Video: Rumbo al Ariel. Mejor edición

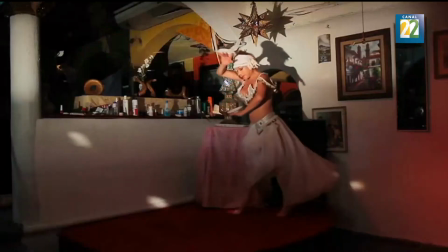(0:09)
Jimena Cuevas asegura que dentro de una película hay tres autores fundamentales, el guionista, el director y el editor.
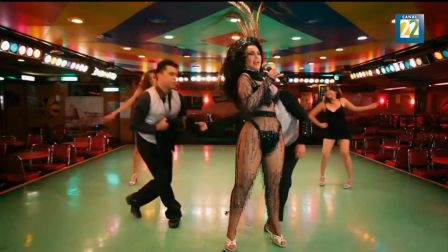(0:16)
Hay proyectos en los que el trabajo de este último cobra mayor relevancia. Un caso muy claro es el de Bellas de Noche.
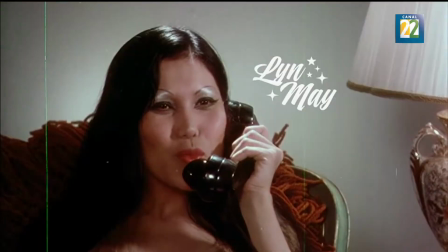(0:23)
Jimena Cuevas tuvo que revisar más de 100 horas de video para encontrar el hilo conductor que uniera la vida de las vedettes que aparecen en el filme.
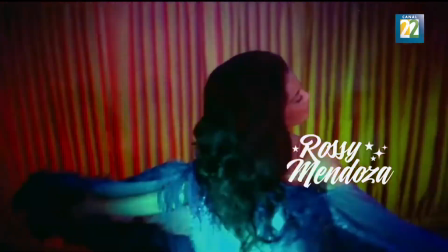(0:30)
Primero editó por separado la historia de cada una de ellas y luego las fue entrelazando.
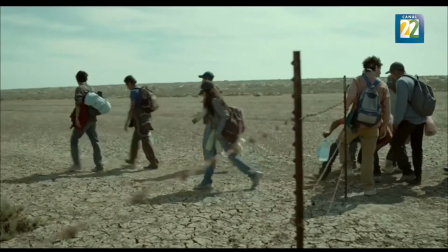(0:36) Pero hay que ser fuerte.
Además de escribir y dirigir la película Desierto, Jonás Cuarón se encargó de realizar también la edición.
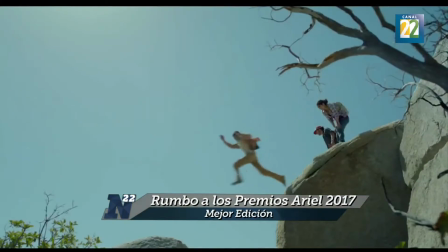(0:45)
El autor optó por una narrativa visual ágil, como de película de acción, que imprimiera más dramatismo a la historia.
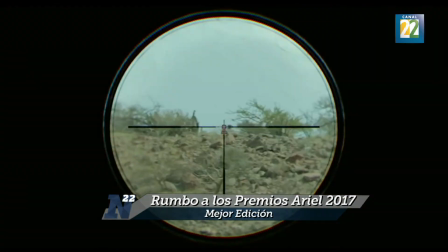(0:52)
Literalmente lo que vemos en pantalla es la cacería de un grupo de migrantes.
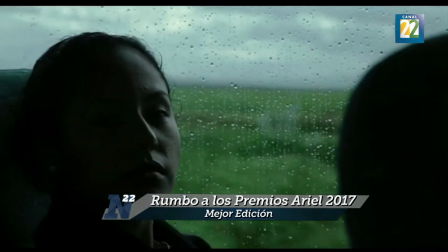(0:59)
La otra cara de la moneda es el largometraje documental Tempestad.
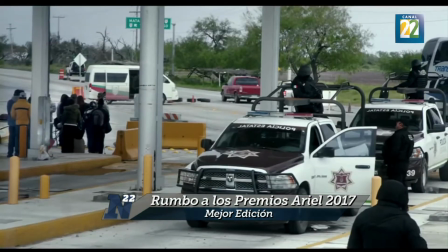(1:02)
Lucrecia Gutiérrez y Tatiana Hueso decidieron contar la película de manera pausada, con tomas largas y sutiles movimientos de cámara.
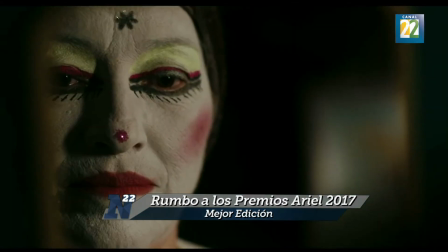(1:10)
La aparente calma con la que se desarrolla la historia contrasta con los terribles testimonios de las protagonistas.
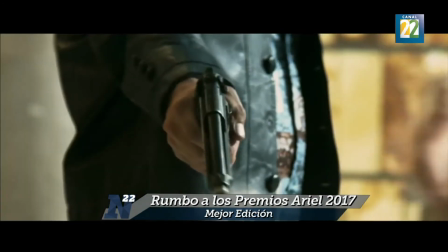(1:19)
Sin lugar a dudas, donde luce más la edición de la película, La Cuarta Compañía es en las escenas de fútbol americano.
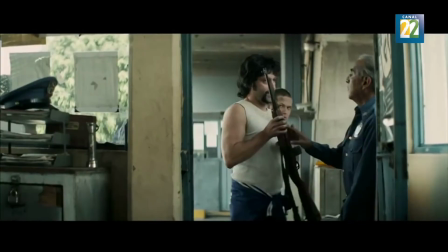(1:25)
Los Perros es un equipo conformado por reclusos del penal de Santa Marta que sueña con convertirse en campeones.
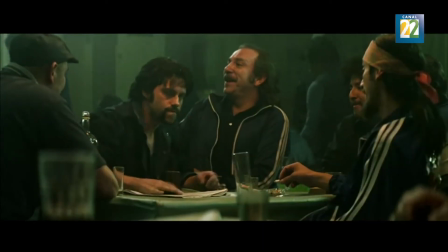(1:31)
Paralelamente controlan la cárcel y son liberados por las autoridades del reclusorio para que roben bancos.
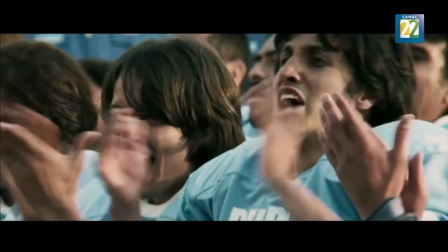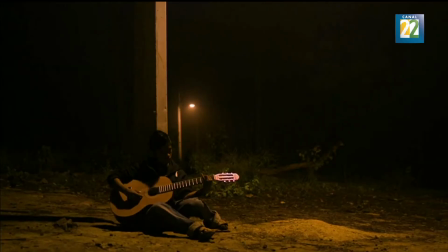(1:43)
Esta quinteta la completa El Sueño del Maracame. La edición corrió a cargo de Pierre Saint Martín Castellanos y Raúl Sendejas.